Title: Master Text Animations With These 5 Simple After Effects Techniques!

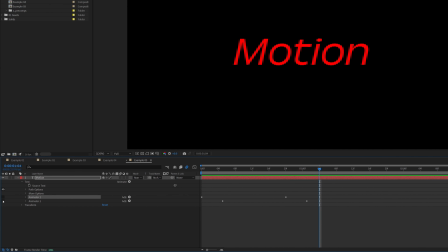1348s
and then i'm actually going to turn off our animator one and two for now just by clicking the little i symbol on the left and then click on the layer
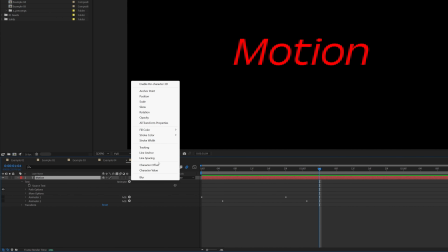1357s
itself and then next to animate let's also add in tracking making
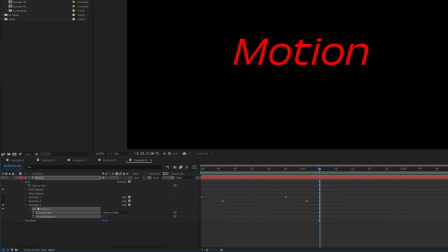1362s
sure it's a separate animator free and our tracking amount we're going
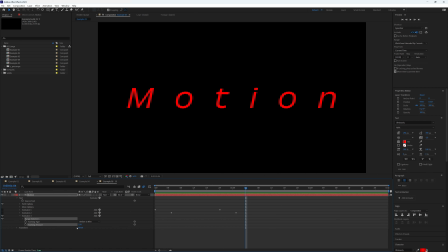1366s
to make 150 so it's nice and wide you might want that a bit smaller if your word is a bit longer than mine but we kind of want it to fill our composition so it's nice and wide and let's go to the start of our composition and let's go to our range selector
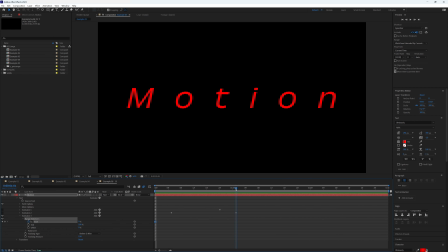1380s
make a keyframe for start and let's go forward to roughly where our final keyframe is and make another keyframe with our start at 100 so you'll see it go from nice and tracked out all the way to in as you can see like so and then i'm going to press u on the
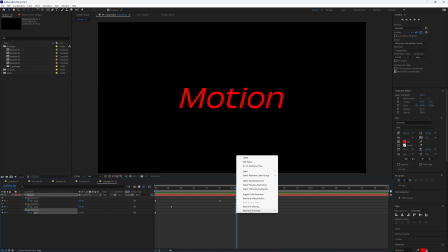1398s
keyboard and on our tracking keyframes i'm going to right click on the last one easy ease in right click on the first one
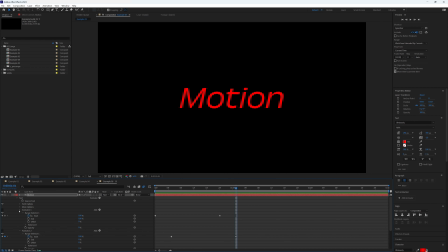1407s
and easy ease out and then let's just go back to our animator one and two and turn these on let's just play that through i think i'm also going to add some ease in on the other keyframe so i'm going to press u and let's just right click on the two
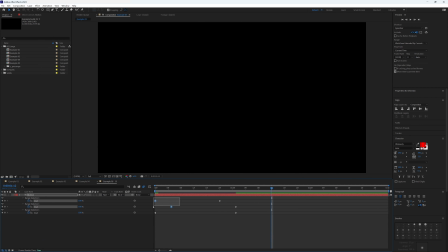1425s
other final keyframes and let's do an ease in and the same on the ease out at the start so it adds an ease out on the first two keyframes and we want this to be quite snappy it's not too bad at the moment but i'm going to highlight all of our final three keyframes go to
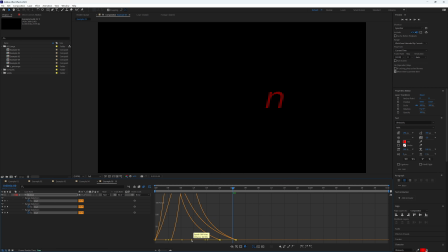1440s
our graph editor and let's just bring this in so it's looking a bit more snappy in the middle let's highlight the first three and then do the same just bring in so we get a nice peak in the middle let's just see if that's a bit nicer yeah
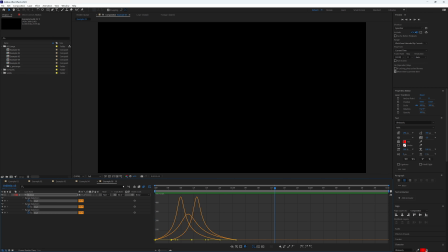1456s
i think that's looking quite nice we can and probably will adjust this in a second when we see our second text layer so let's just jump ahead and
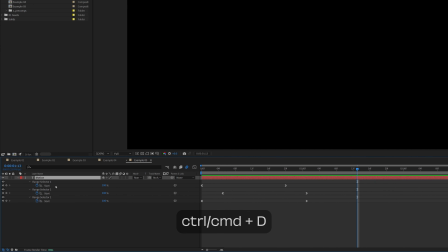1464s
do that now so let's so let's select our text layer and duplicate and let's just solo this layer for now and to start with we're
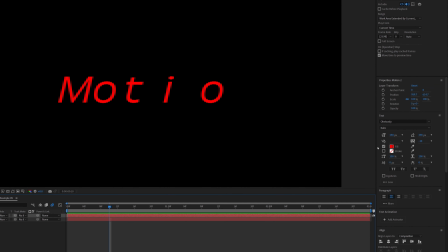1473s
just going to move our play head just so we can see our font and then we're just going to change it back to our final color and weight so i'm going to make that white again and change it back to what i had which was
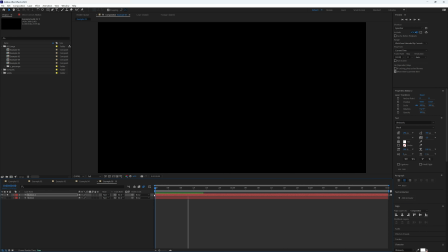1487s
a black weight now we have the same animation but with our final font and we want the same animation but we want it to not turn off afterwards so let's open up our text layer so
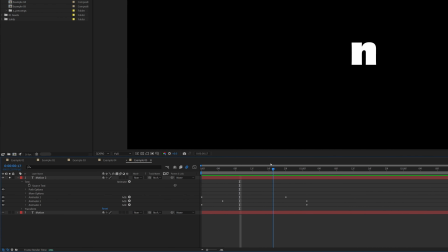1501s
we can see our three animators and then what we're going to do now is delete
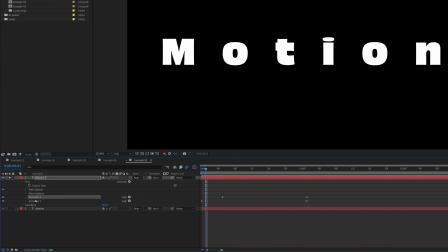1506s
our animator 1 and then in our animator 2 we're just going to change the end from 0% to 100%
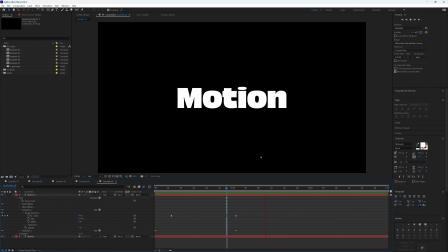1515s
and now if I play this through you will see that we get a flash of our
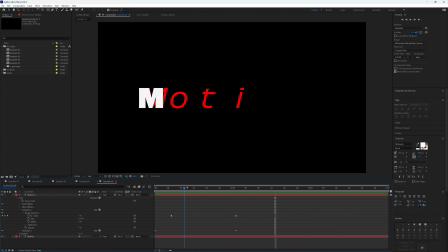1520s
red italic font followed by our final font and we are getting a bit
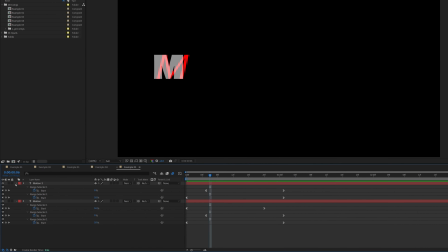1524s
of an overlap here so i'm just going to have a quick play and i think if we were
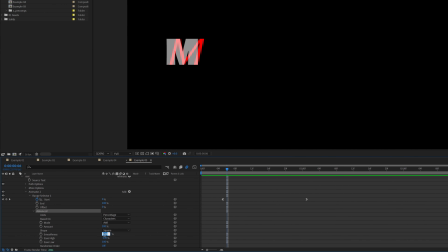1529s
to go to our animator 2 and advanced and just change our smoothness from 100 to 0 and then do the same on our first text layer on also our animator 2 go to advanced and let's change that to 0 that should hopefully yeah there
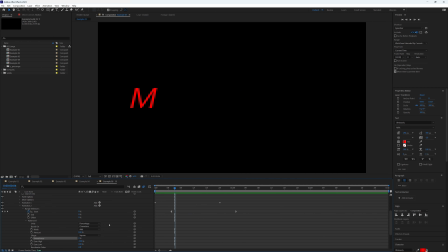1547s
you go so all i've done is just change the smoothness on our animator 2 on both of our text layers to zero and that has stopped that overlap so now
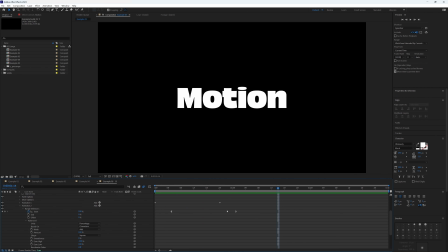1557s
if i play this through we get a bit more what we're after i'm just going to press u and again highlight all our keyframes and just play with our ease in a bit more i might even bring those in slightly just to make it a bit snappier
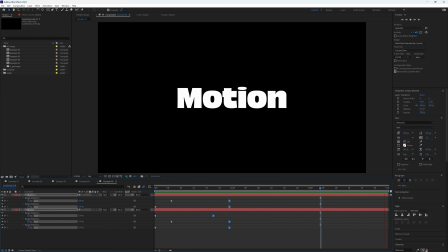1572s
and that is our final example all finished so thanks for watching if you found this tutorial helpful don't forget to give it a thumbs up and hit that subscribe button for more after effects tips and tricks see you in the next video